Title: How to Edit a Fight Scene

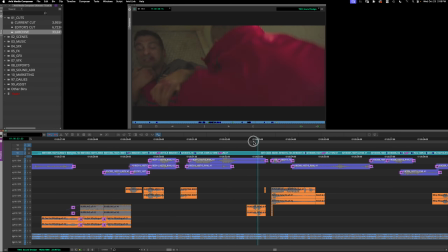[4:09]
Here's one case where we did do it, and this was great. If we go to match back to this shot.
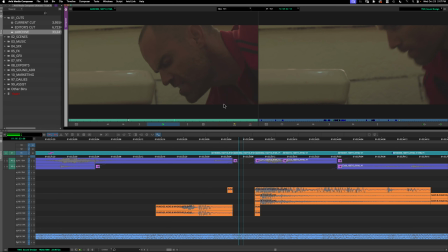[4:16] Okay, 3, 2, 1, go!
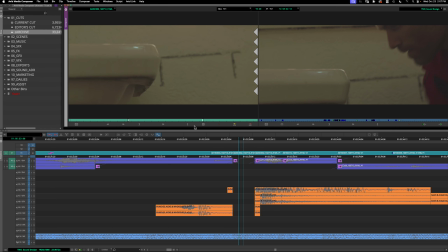[4:20]
So when we were cutting it together, cutting this section together, there wasn't enough force on that hit.
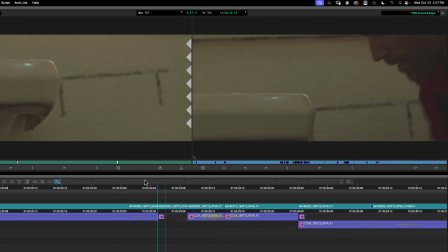[4:26]
And so that's where we took out a frame. As you can see here now, if we kind of just go frame by frame, you'll see the jump.
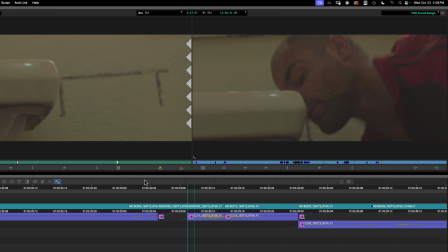[4:35]
There it is. There it is, but it's so fast. I mean, like you're not gonna see it. Very likely.
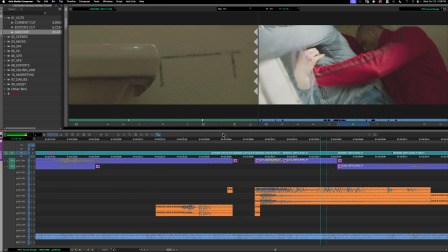[4:40]
So now we play it. And then what really helps is the sound effect, right?
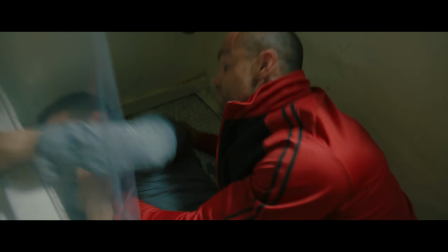[4:47]
That's what really sells it. In the end though, the footage is gonna guide you, right? You're gonna know what to do. It's gonna tell you what to do by watching every single frame,
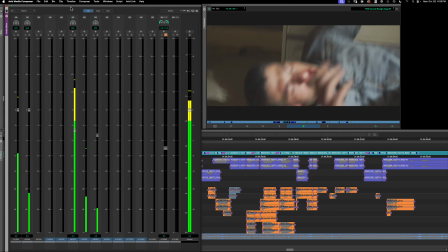[5:00]
really this scene came to life was by adding sound effects. We had other post departments say sound, music, color, and VFX. So I still had to do some of the temp work here. Let's first take a listen without any sound effects.
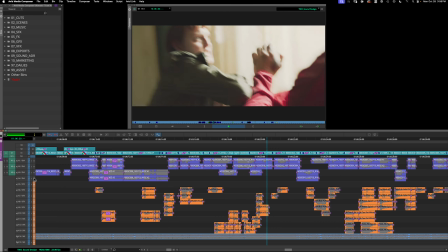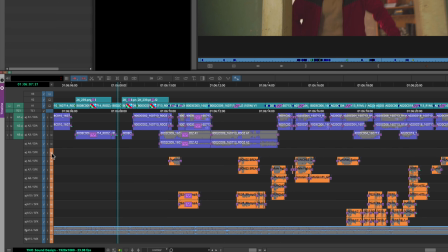[5:28]
Now let's turn the sound effects on.
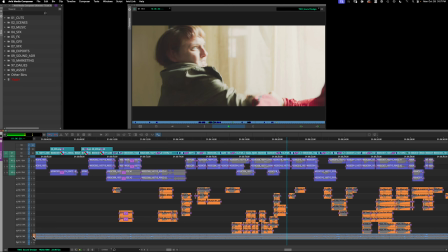I do tend to shut off production sound. Say when I'm really focused on sound design, I'll turn off all the dialogue.
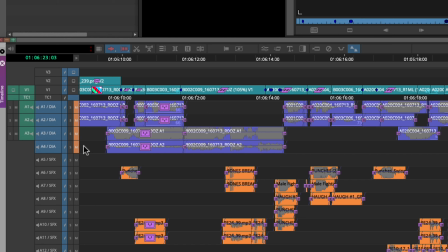[5:47]
Of course, in this case, all the grunts, the screaming and whatnot, and to just really focus on placing those sounds, right?
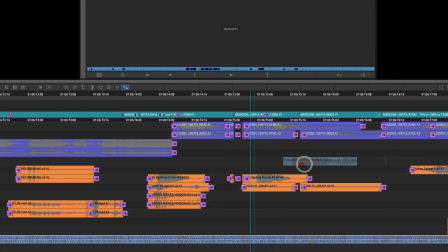[5:54]
Also, you know, for example, it's like getting creative with the types of sounds you use.
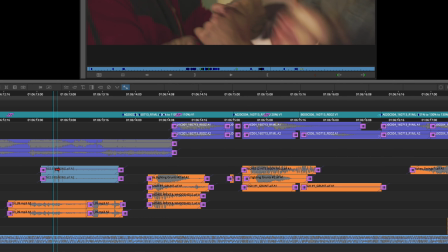[5:59]
You know, it's like, don't be so literal about sound effects.
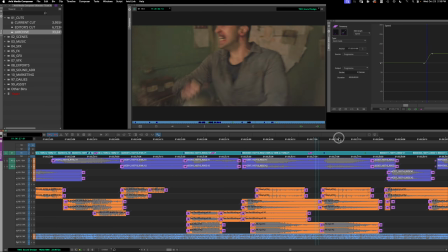[6:02]
In this case, where he throws, you know, boiling water on his face, I used frying meat.
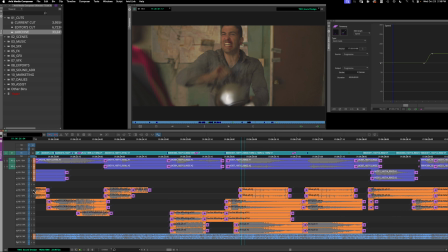[6:10]
Let's take a listen.
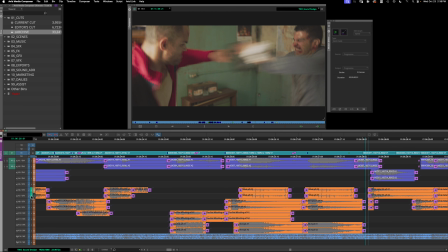[6:13]
And of course, then you add the splashing water, right? But you know, this just adds that texture. Frying meat gave me that skin sizzle, you know? Oh man, I forgot to turn the light back on. There we go.
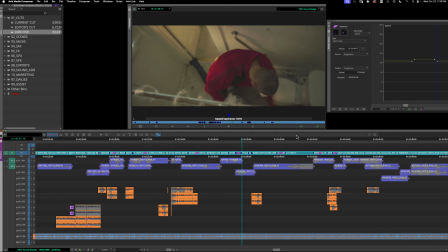[6:30]
But also, like, you know, say it's not just about, say, hits, right?
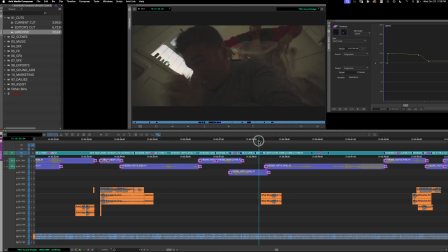[6:34]
Punches, kicks, body falls, things like, in this case, where that shower curtain, he wraps it around his head. You have that whip or that whoosh, right? Just to feel that shower curtain, you know, come around over his head.
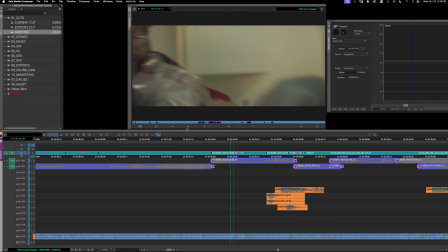[6:51]
Same here. Use that a whip here to increase that speed as he throws his head up against the wall. And now let's take a look at the final fight sequence.
There's a lot.
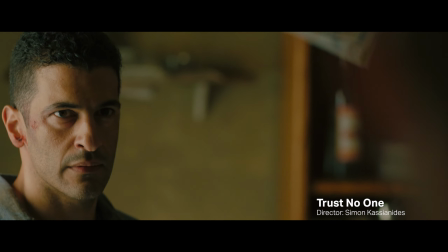[7:05] Yes. Half now, half after.
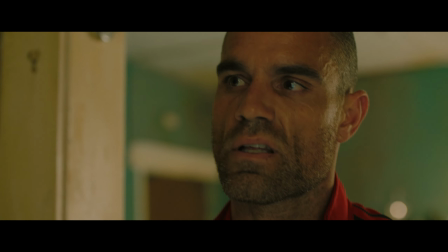[7:11] Standard.
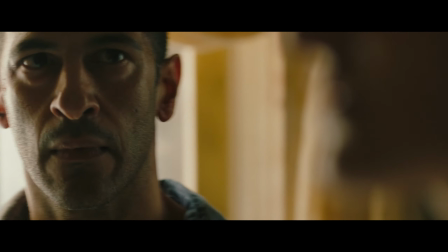[7:16] And we've got everything you want on that USB. Why don't you just give us all the money now and everybody wins, yeah?